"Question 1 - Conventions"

Question 1. In what ways does your media product choose, develop or challenge forms and conventions of real media products?
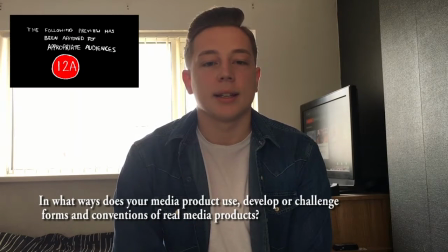In the first image you can see, this is the title for our film. In this title in particular, we show the age rating of the film. We've gone against the conventions as we've used one that we've made ourselves rather than just a standard average one.
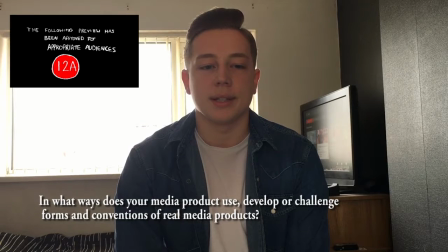This is because it makes it look like a child's done it, which obviously fits into the theme of the film. We have stuck to conventions by showing it, but this is more so just to add a bit of verisimilitude to the trailer, as obviously it wouldn't look as realistic without it.
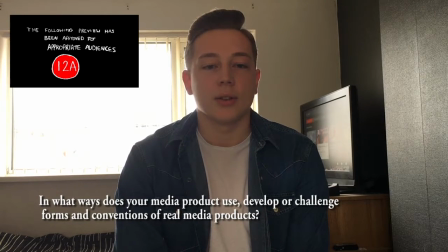We did research into looking into whether we had to put this in, and technically for the trailer you don't have to, but obviously it informs the audience, so we decided we would stick to this convention.
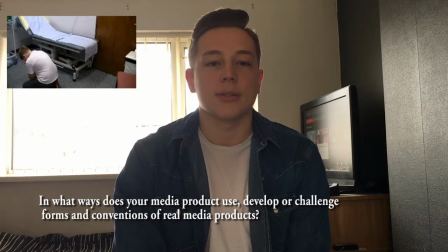The second image you can see is a screenshot from the hospital. This shows the location that we shot our trailer in. This is something that it took quite a while to achieve, as we had to do emails back and forth, but it is a convention of the psychological thriller genre.
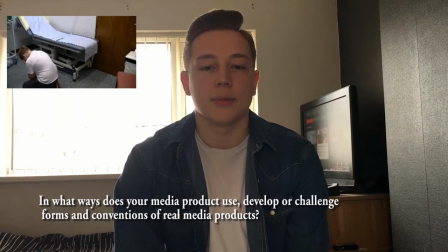So this does fit into how we've subverted the film. Obviously it is science fiction at nature, but we've added this on. It does follow conventions, as this is a location that you do normally see. We decided not to go against conventions on this one,
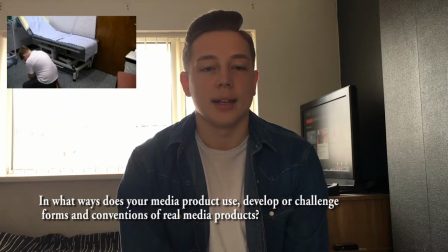as it is a pretty good looking location and it did add something to our film which we haven't seen in other trailers.
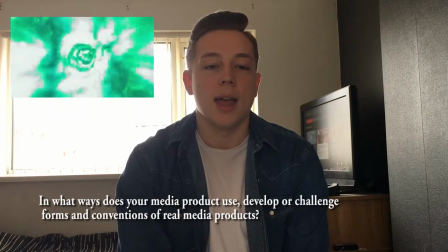The third image you can see is the special effects. It just kind of shows off what we could do with the type of lighting and our editing. It is with the conventions of the science fiction genre, however we didn't want to quite stick to everything, so normally you would see the blue colour, but we've changed it to the green colour, as you can see.
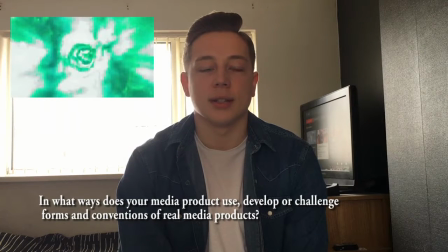We didn't want it to be completely stuck to the conventions, as we did want the audience to be a bit more interested, but obviously if we skip this out then it wouldn't look as good. The next shot that you can see shows off some of the camera angles that we've used.
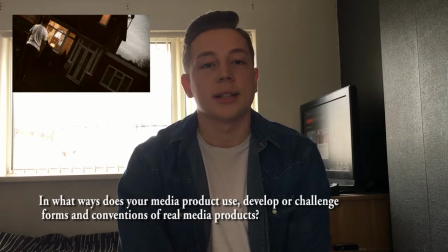In particular, in this screenshot you can see how we've used the Dutch tilt. It's something that you don't often see in films, as it does confuse the audience, but this is exactly the effect that we wanted. If you look at this, it kind of disorientates the audience that are watching it and makes them think, look, why isn't the camera straight?
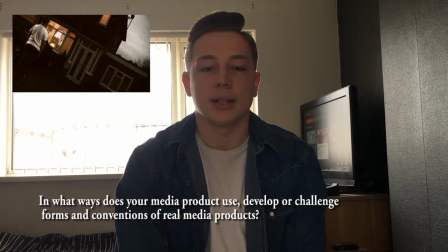What's going on here? As I've wrote in the written evaluation, this is something that they do in Spider-Man when he's swinging from building to building. This is because it kind of gives the audience a sense of the confusion that he's feeling when he first finds out that he's got his powers. And then the next screenshot, you can see the characters and props. So as you can see in this one, we've used a child actor.
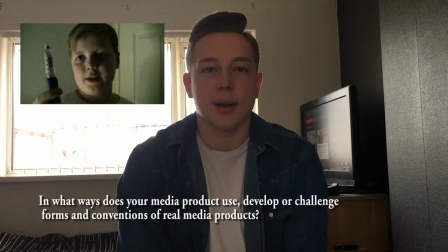We've done this as this kind of gives off a more powerful message about mental health, about how it's not just adults that suffer with it, children can suffer with it as well. And then in the shot you can see one of our props that we've used. It's actually a needle. This is to show that a lot of people think that medication can solve problems,
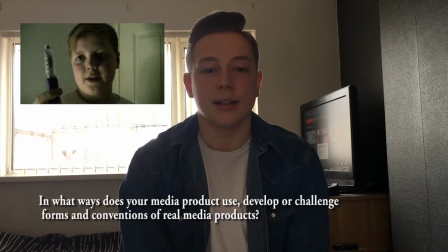when in actual fact it's a lot deeper than that, and you need more psychological help. A film that does this quite well is Fight Club. It gives quite a good insight about the character's mental health, especially at the beginning with the narration,
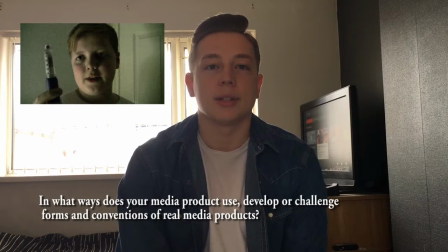which is something we've tried to do as well, as throughout points in the trailer there's our actual character speaking over the top, saying certain things that make the audience think, right, is he in an okay mental state? And then as you can see on this one, you can see the lighting. We've used a blue lighting in this one specifically because this is part of the science fiction genre.
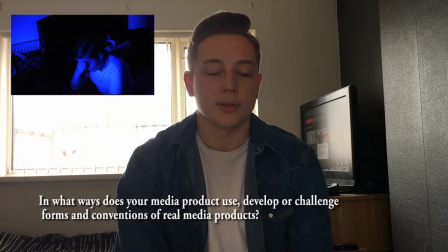You can see in many distinct science fiction films, such as the Star Wars franchise, there's a lot of blue lighting used. This is because it is just, it has got connotations with science fiction as with technology. People just assume this, so we decided to stick to that convention.